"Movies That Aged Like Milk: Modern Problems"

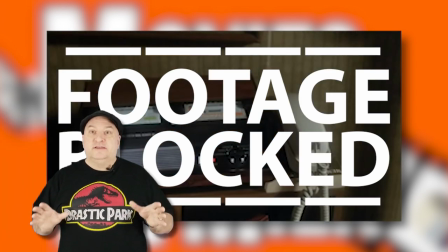(4:32)
First, we hear Max apologize to his girlfriend, Darcy, for an argument they had the night before,
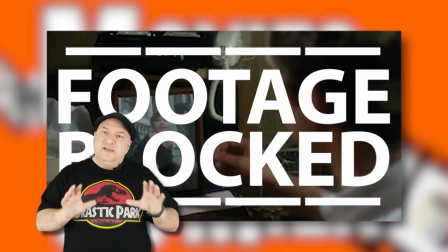(4:38)
for him to want to make up for it by taking her out to dinner. This is followed by a message she leaves for Max, breaking up with him.
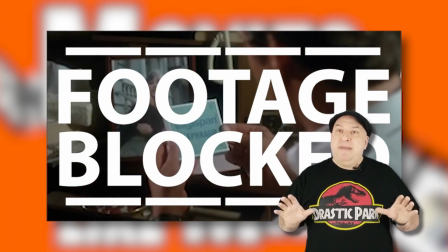(4:48)
Right after finding out she left him, the very first thing Max does is to check the box holding her contraceptive,
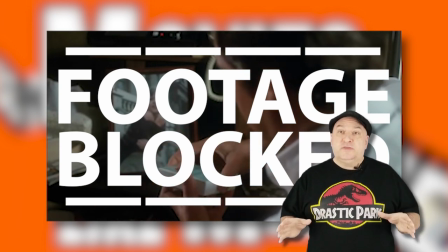(4:54)
presumably to see if she took it with her and is thus sleeping with someone else.
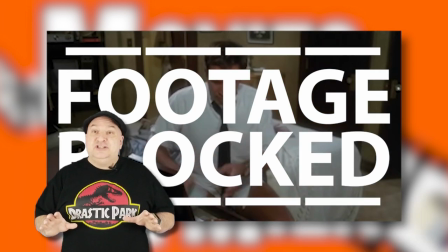(4:59)
I can't tell if the point of this scene is that she took her diaphragm with her or is still wearing it.
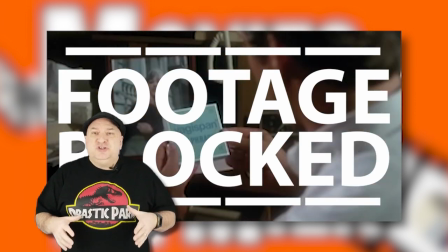(5:05)
If she took it with her, she would have left it in the package because you don't just toss your diaphragm by itself in your purse with your keys and lip gloss.
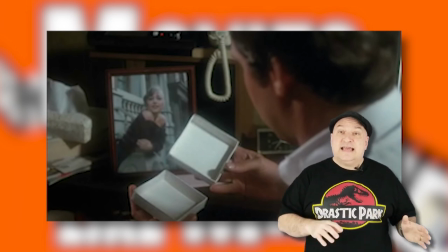(5:13)
If she's wearing it, she either had sex within the last 6 hours, or was planning on having sex within the next 24.
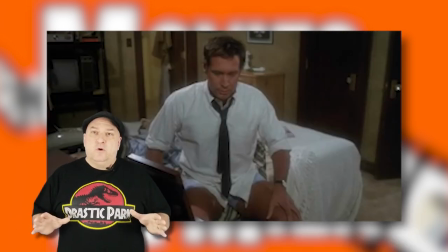(5:20)
If she and Max had an argument the night before, it's not likely she had sex with him then, but her later actions show she wasn't cheating so she clearly wasn't planning on having sex with anyone else either.
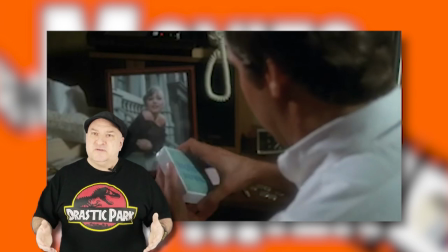(5:32)
Obviously, the scene is here to make Max appear justified in being suspicious of her, but when given any thought, it doesn't make a lot of sense. Which is a bit of a running theme throughout Modern Problems.
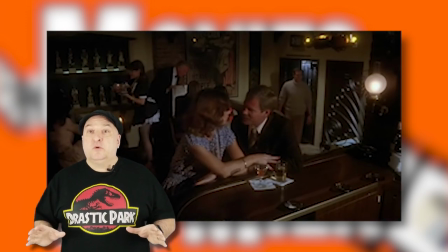(5:45)
Pining for Darcy, Max goes to a restaurant where he almost immediately starts flirting with a strange woman.
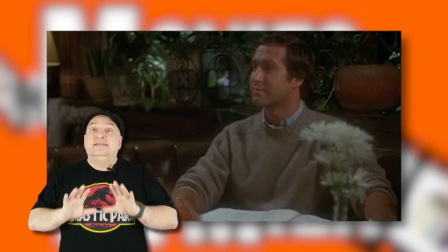(5:52)
Remember, his girlfriend just left him and the entire movie is based on Max's attempts to get her back,
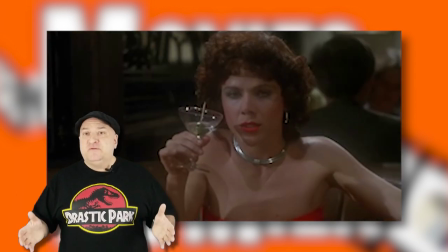(5:58)
but here he is buying a drink for a woman he's probably never seen before.
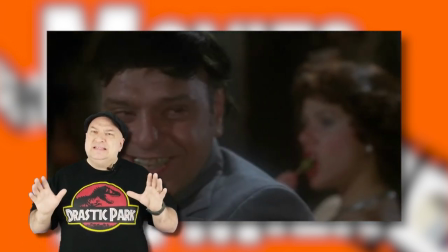(6:03)
The only reason Max doesn't end up sleeping with her is because the restaurant patrons suddenly engage in an
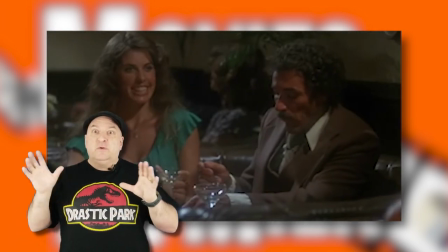(6:09)
inexplicable round robin of couples flirting with other couples causing Max to leave in disgust.
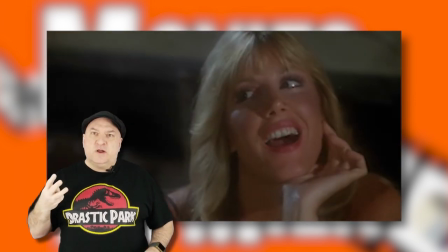(6:17)
This scene took almost 3 minutes of run time and doesn't make a lot of sense.
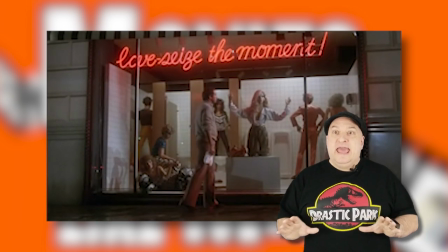(6:23)
On his way home, Max sees a mannequin in a storefront and in a very creepy manner pledges to be a better boyfriend to it,
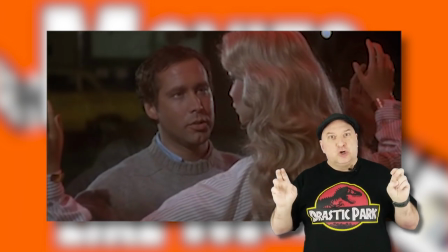(6:32)
specifically promising to control himself and trust her. It's obvious the mannequin is supposed to be a stand-in for Darcy,
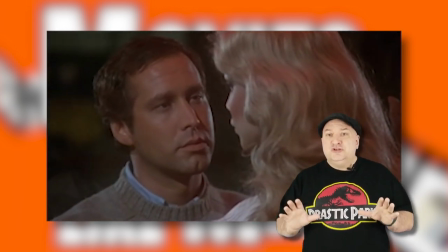(6:40)
but the audience hasn't actually seen her yet and thus shouldn't have any idea what the hell possessed him to kiss that window.
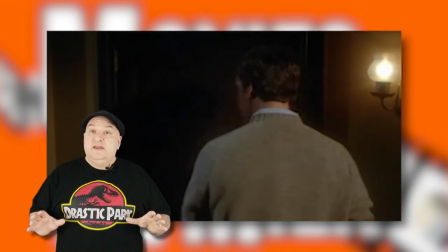(6:48)
It doesn't make a lot of sense. Arriving home, he's surprised to find Darcy, played by Patty Darbanville, waiting for him.
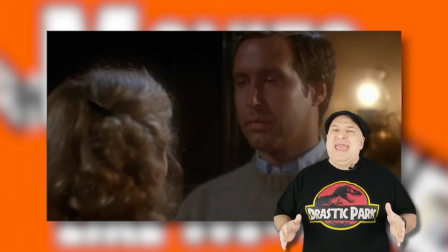(6:57)
She says she felt guilty only leaving a voice message dumping him and wanted to see him in person and that despite everything that happened, she still loves him.
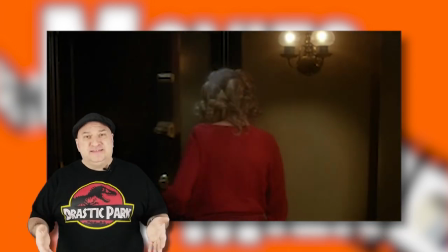(7:07)
It's clear she's trying to give Max a chance here, but he blows it of course.
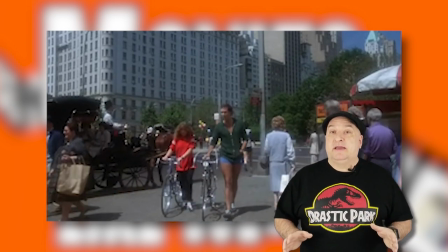(7:11)
The next day, Max is riding his bike with his ex-wife Lorraine, played by Mary Kay Place.
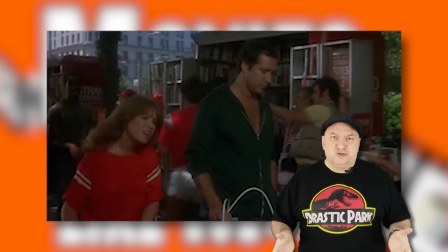(7:17)
The purpose of this scene is both exposition explaining Max's jealous and controlling, which we already knew from him already admitting that in a previous scene,
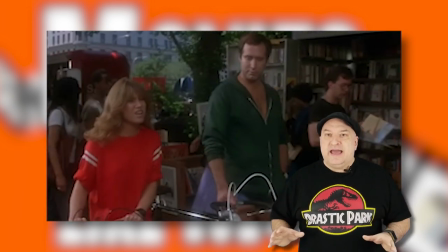(7:26)
as well as to illustrate that he's such a lovable guy that even his ex-wife still enjoys his company.
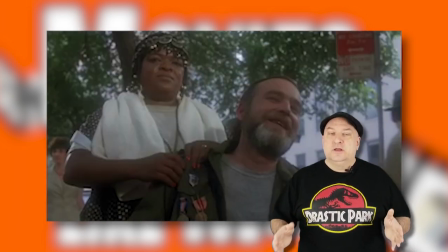(7:32)
The two run into an old friend of Max's from high school, Brian, played by the always awesome Brian Doyle Murray,
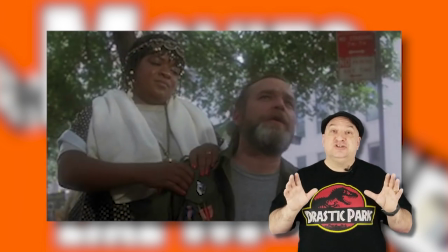(7:39)
and his housekeeper-slash-nanny-slash-Haitian stereotype, Dorita, played by Nell Carter.
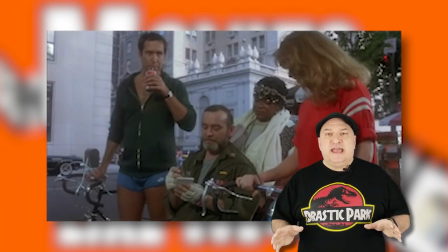(7:46)
Brian is a wheelchair-bound Vietnam vet who runs a publishing house and invites Max and Lorraine to a press party he's holding later that evening.
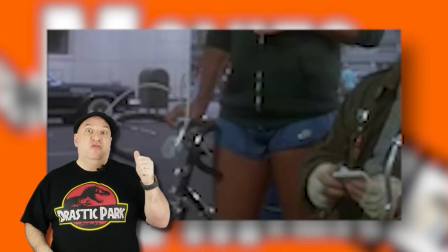(7:54)
By the way, those are some short shorts.
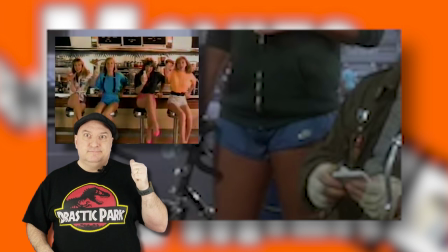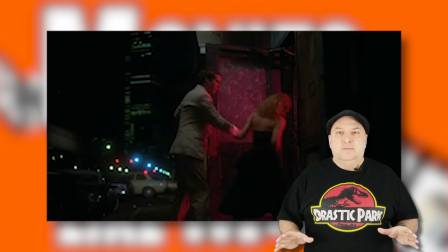(8:03)
The party is held in a gay nightclub which allows for the typical 1980s
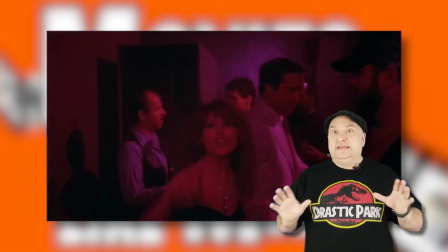(8:08)
gay panic scenes featuring the usual gay cliches like shirtless musclemen,
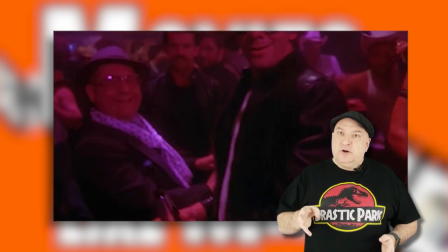(8:13)
cowboys, pornstaches, Truman Capote, Catholic priests, and...
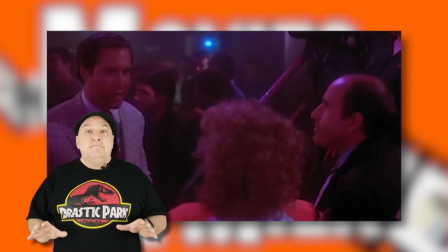(8:19)
Colonel Sanders? While there, Max happens to run into Darcy, accompanied by her friend Barry, who,
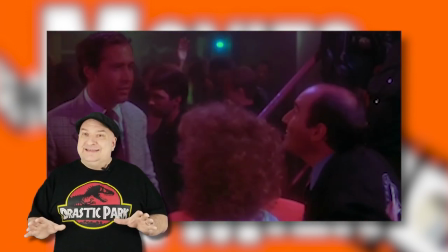(8:28)
speaking of Colonel Sanders, is played by a guy who isn't but looks a lot like George Weiner from Spaceballs.